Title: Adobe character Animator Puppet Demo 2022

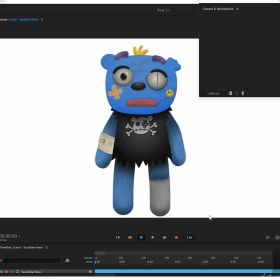0:00 Hello, it's Scott Evans here from Digital Puppets and this is a demo of a character that we've been working on just for ourselves really. This is for a private project. If you follow us at all, you'll see that we've been doing a few musical projects with animated bands and this
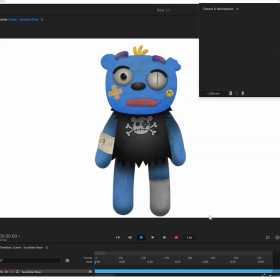0:19 character is going to be used for another one of those projects and I've been posting some pictures online of the development. Anyway, I've got it all rigged up so I'm going to show you how he's working. So, hello, there I am.
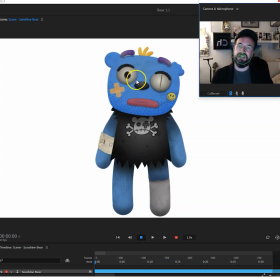0:32 You can see that it is tracking my face. I haven't got it on... I tend to use the keyboard or the mouse to do the eyes.
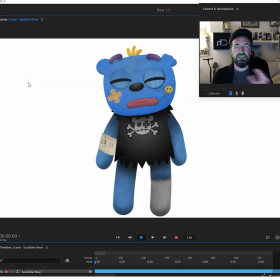0:45 It's just my personal preference. So, at first, I'm just going to give you a general look at the motion capture-ness of it. So I always like to add in a kind of 2.5d Flavor to our rigs just to give a kind of fluid
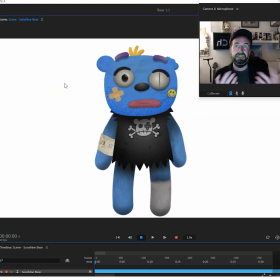1:04 Turn to the character so you know instead of it using the character animator You know it cuts from the frontal to the three quarters to the profile and whatnot I just like to have it so that all the features are in the one pose and then they just kind of they've all got
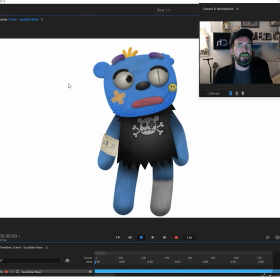1:20 different parallax behaviors added to the different elements so here if you look at the beard you look at the texture you look at the facial things they've all got their own behavior and they've all got slightly different strengths to them if you look at the ears and the hair for example they've got
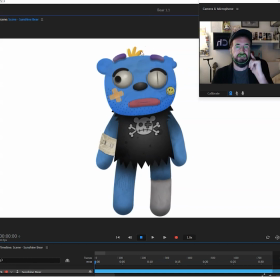1:38 negative parallax so they're moving in the other direction because you'll notice as you move your head your ears are kind of and your hair you know it's kind of going in one way and your facial features are going the other way you'll notice I've also added this into the t-shirt just to
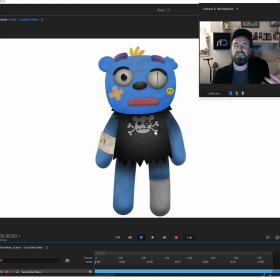1:53 give a bit more movement and it's just to give the character even though it's a 2d design and even though it looks a bit 3d that's only because I've added shadow and lighting in the setup in Photoshop it is very much a 2d design but I add all these little parallax effects to
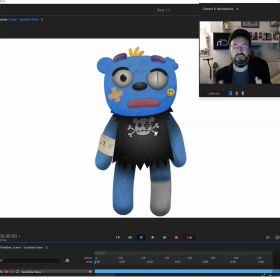2:12 give it's a almost 3D design. So yep this is I've gone for a kind of plasticine looking fella here. It's a kind of beaten up character he used to be.